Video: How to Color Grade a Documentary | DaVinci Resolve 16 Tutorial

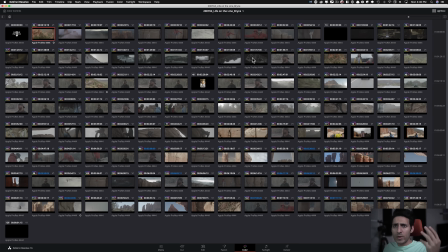And you guys know how big I am when I talk about stacking your images. So let's just jump right in and let me show you what happened.
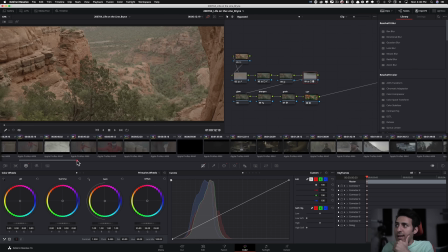Okay, so I started with the talking head. So the first shot that I graded was this right here.
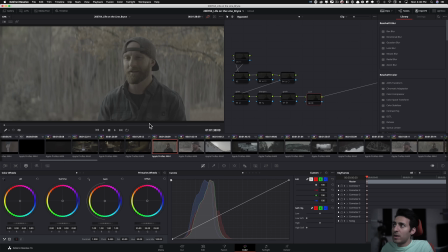Okay, and I'm going to turn all this off and then I'm going to turn one on, one node at a time so you guys can see what's happening. And this entire thing is built on the 2383 LUT. Okay, so that's a Kodak film emulation that I'm using.
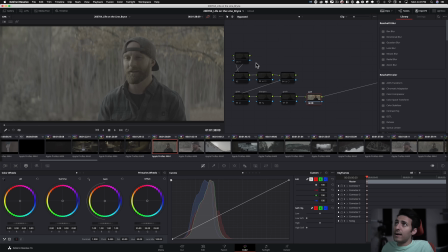So it's this guy right here. And I can turn it on and you can start seeing what it's doing. So this is before and it is in red, wide gamut, G10. This is what we're working with, the image. And then once I drop my LUT on my Kodak film emulation, 2383, it gives us this.
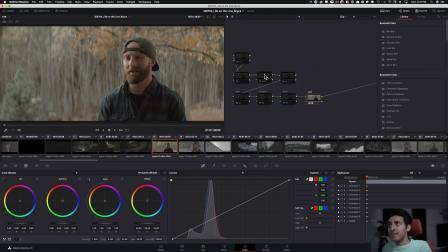So I really like the colors and what it does and how good the skin looks and everything. So it's giving us, call it like a base. It's giving us a good starting point. And the reason why I'm keeping my LUT at the end is that I do not want to contaminate my look.
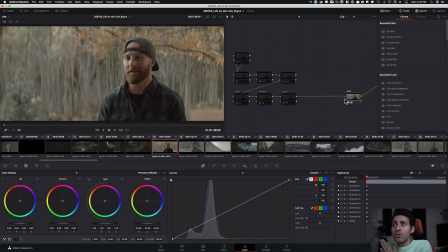So I don't want anything to happen after the LUT. This is really going to help us with different camera footage. So once we get all of this under control with our primaries and everything, we will always have a blanket.
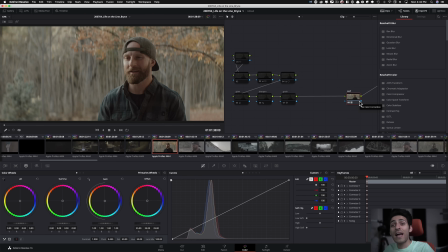We will always have a look DNA at the end. So we will know for a fact that which tunnel it's going out through. And it's this look DNA that we have embedded right here. Okay, so this is really important to understand.
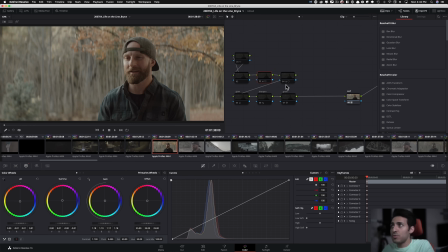So then I left that there and I went back into my primaries And most of the magic is just done right here.
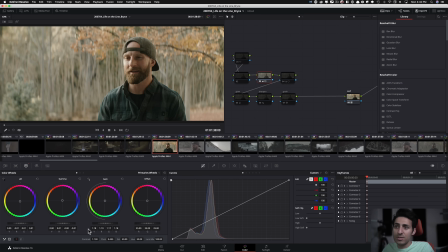So, I mean, it's lift gamma gain action. You can see, the changes that I'm making a little bit there, a little bit here, a little bit there.
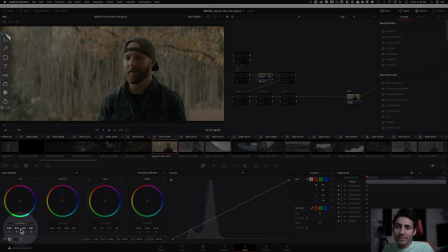But like, I'm going to do this so you can see a little bit of changes there, barely touching this, quite a bit of a change here, and then just my contrast and my pivot.
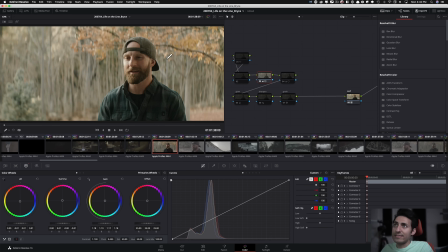So that's what's really going on to give us this, somewhat of a natural look. And then I went in here and started creating a little bit of a look, okay, if you will. And again, that is just happening with my majority is like lift gamma gain.
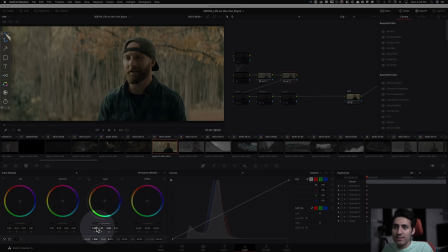So I mean, again, barely touching this, barely touching that.
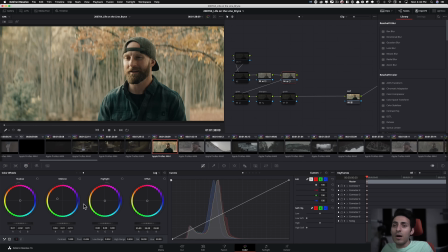But then I did go into my log wheels and started like really getting experimental.
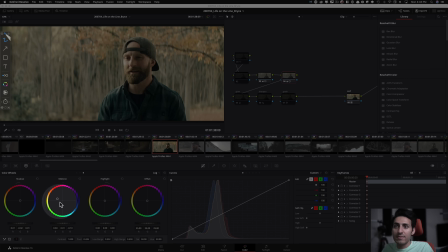So I'm pushing this quite a bit, but I'm really pushing that. Like, look at where this wheel is sitting and then what's happening here.
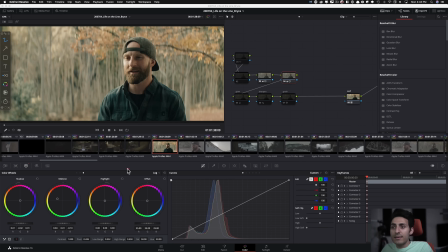So I was pushing that quite a bit to really get the results that I was looking for. And it did that, right? Like, so it just like really started creating like sort of like a film look. And then I went into this layer and it's called glow, but that's not what I ended up doing.
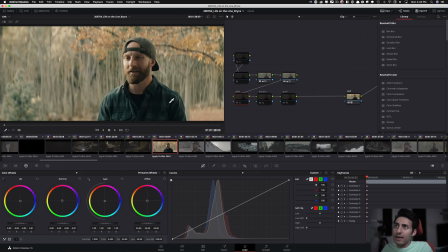So here again, I'm just, fighting some lift gamma gain again to pull back all the extra green that I added. I feel like it was seeping a bit too much into the skin and everything. So like, and you can clearly see that, right?
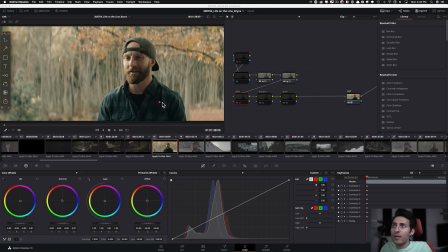Like in this area right here and under the shadows and like all these areas right there, it was kind of getting in there a bit too much. So I went back, balanced it out. And then this was sort of like our obviously sharpening, grain, and noise reduction, the usual suspects.
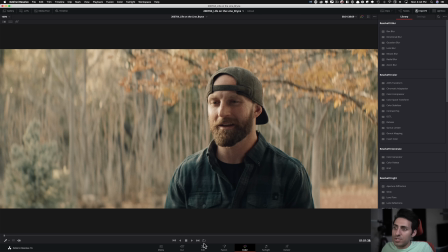And this was our look for this particular shot. And I'm going to turn the sound off. So when we do a playback, you can just focus on like what we created. So ultimately, it looked really, really good.
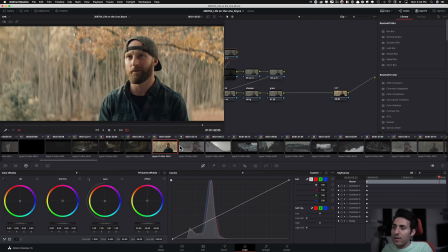Skin looked great. And then I just kind of stuck with it and ran with that particular look. Okay. And then I'm going to take you through. And then for the black magic, it was, a little bit challenging.
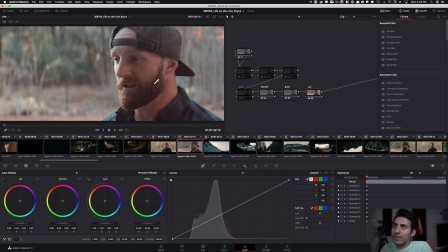There was a bit more that I had to do because look, after the LUT, how different it is to like where this was before the LUT.
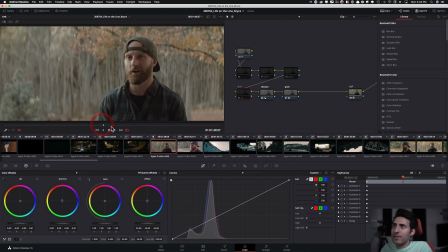So it's really funny. So this is sitting right here. And then this is sitting right here. So they're not necessarily close after the LUT.
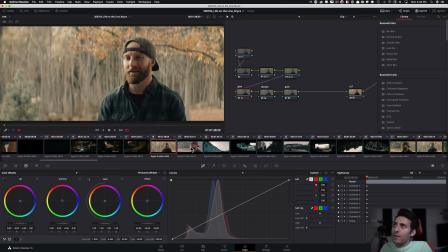But let me just turn these on. But then I went ahead and did my primaries and did quite a bit.
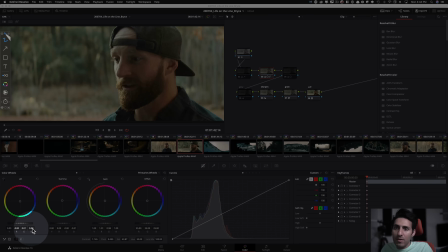And again, just our simple lift gamma, had to push it quite a bit and then gain a little bit just to get that red out.
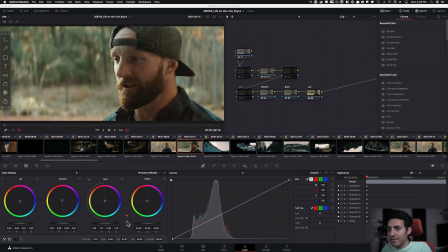And then obviously a little bit of contrast and then pull the saturation back a little bit because I noticed that Blackmagic just, inherently has more saturation than Alexa or Red.
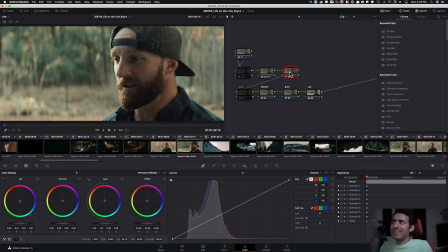And then went in and did a similar treatment to what I did with the previous shot to like get that green in. And it just gives it like a really nice film look and everything looks really good. But again, it does a bit too much. It's really heavy handed with that green look.
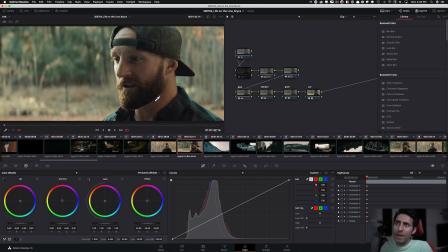So then I went back and brought my warmth back a little bit and all of a sudden his skin started looking clean. And then this was the real magic, right?
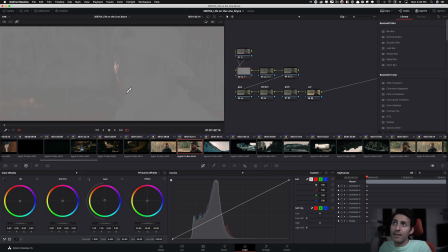So this was something that I didn't have to deal with on the Red, but here I was, the highlights were just, not desirable.
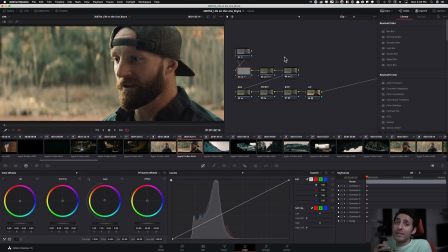And that's the problem with these cheaper cameras. Like, yes, Blackmagic is a really amazing camera, but there's a reason why Red and Alexa's cost so much. Higher end cameras are higher end cameras for a reason. So here I had to do that extra damage control.
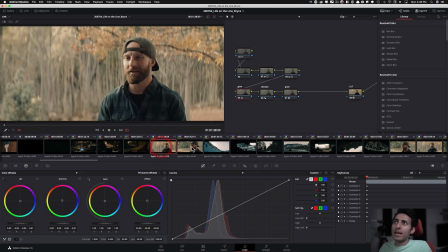And after that, it was pretty good. Like we were pretty close and I was happy with it. The client was happy with it. And then after that shot, I went back to this because
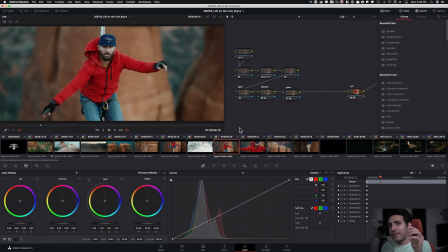first shot was kind of, challenging and it was shot matching and there was too many elements that was going on. And one pro tip that I would give you is that anytime you're in that situation, it's not a bad idea to start off with,
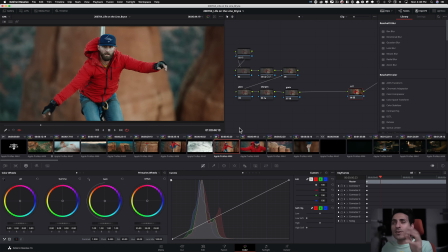start off with a challenging shot, but then right after that, treat yourself and go work on something that is going to give you that instant gratification. And that really helps you stay motivated, stay pumped throughout the job, right? So then this is how I break it up.
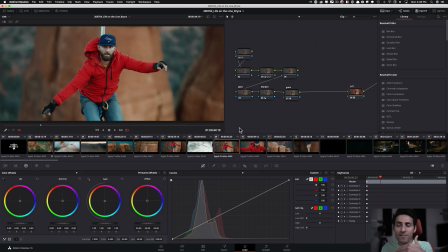So I do like one challenging one and then one rewarding one fun one, and then one challenging, one fun, so that's how I play it. So like I said, I mean, it's a pro tip if you really let it sink in and think about what I'm just saying, and it can really help with your mental stamina, because as a colorist, it can get really crazy, right?
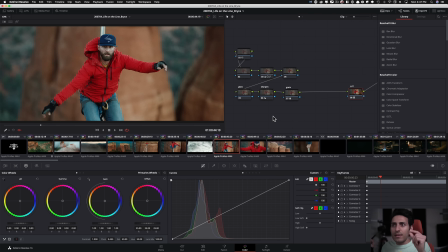Like, I mean, you're just looking at these hues, and a little change can become such a huge change. And, your mind will start playing tricks on you. And maybe there are things that, you think that look perfect, and then you walk away, you come back and you're like, what were you thinking?
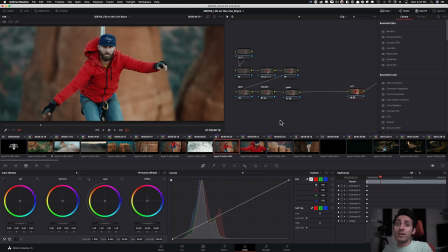All that. You guys know exactly what I'm talking about if you guys have graded professionally, or not even professionally, just like your projects in Final Cut 10, Premiere Pro, whatever have you. So this one was a lot of fun, but very, like, the approach was very surgical on this one.
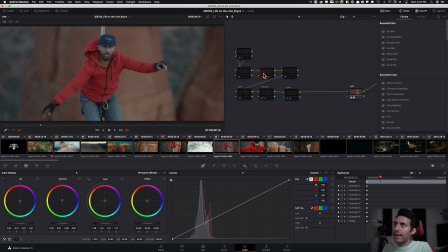Okay, so again, we're dropping in our look DNA, and then I'm going in and I'm doing my lift gamma gain. But I mean, majority of it just got done right here. So I'm gonna take you through and like show you what I mean by that. So I mean, just look at it, right?
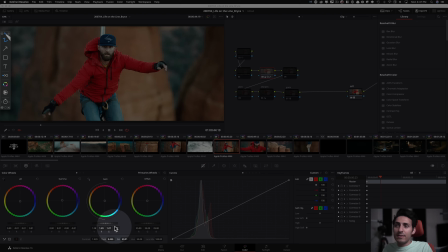Barely touch the lift, a little bit of gamma, but then tons of work in the gain section, and then contrast.
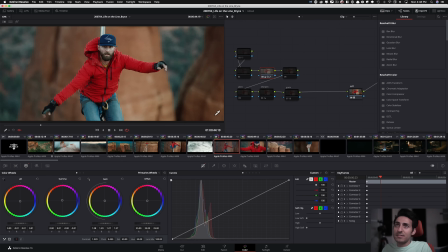But just look at how much of an impact it's making. I mean, we're there. We created this separation. So I wanted my shadows to be, giving them that complementary color. So then against the rock, like, they really stand out. And then went into my log wheels.
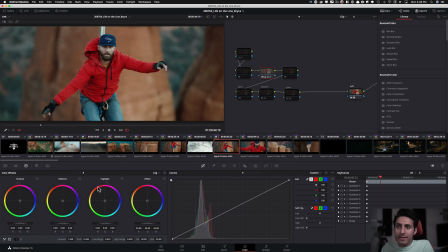And with the log wheels, I don't even think I touched my log wheels here. And then went into my hue versus saturation.
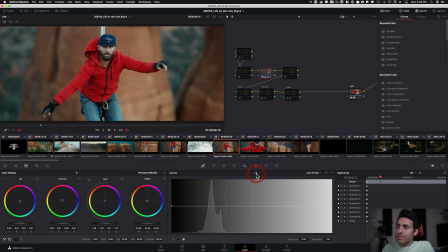But again, like, even here, I just didn't end up doing anything.
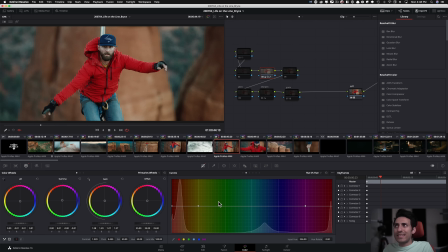So basically what this means is that I played around with it, but then realized that it wasn't necessary, didn't have to do it. So I just moved along.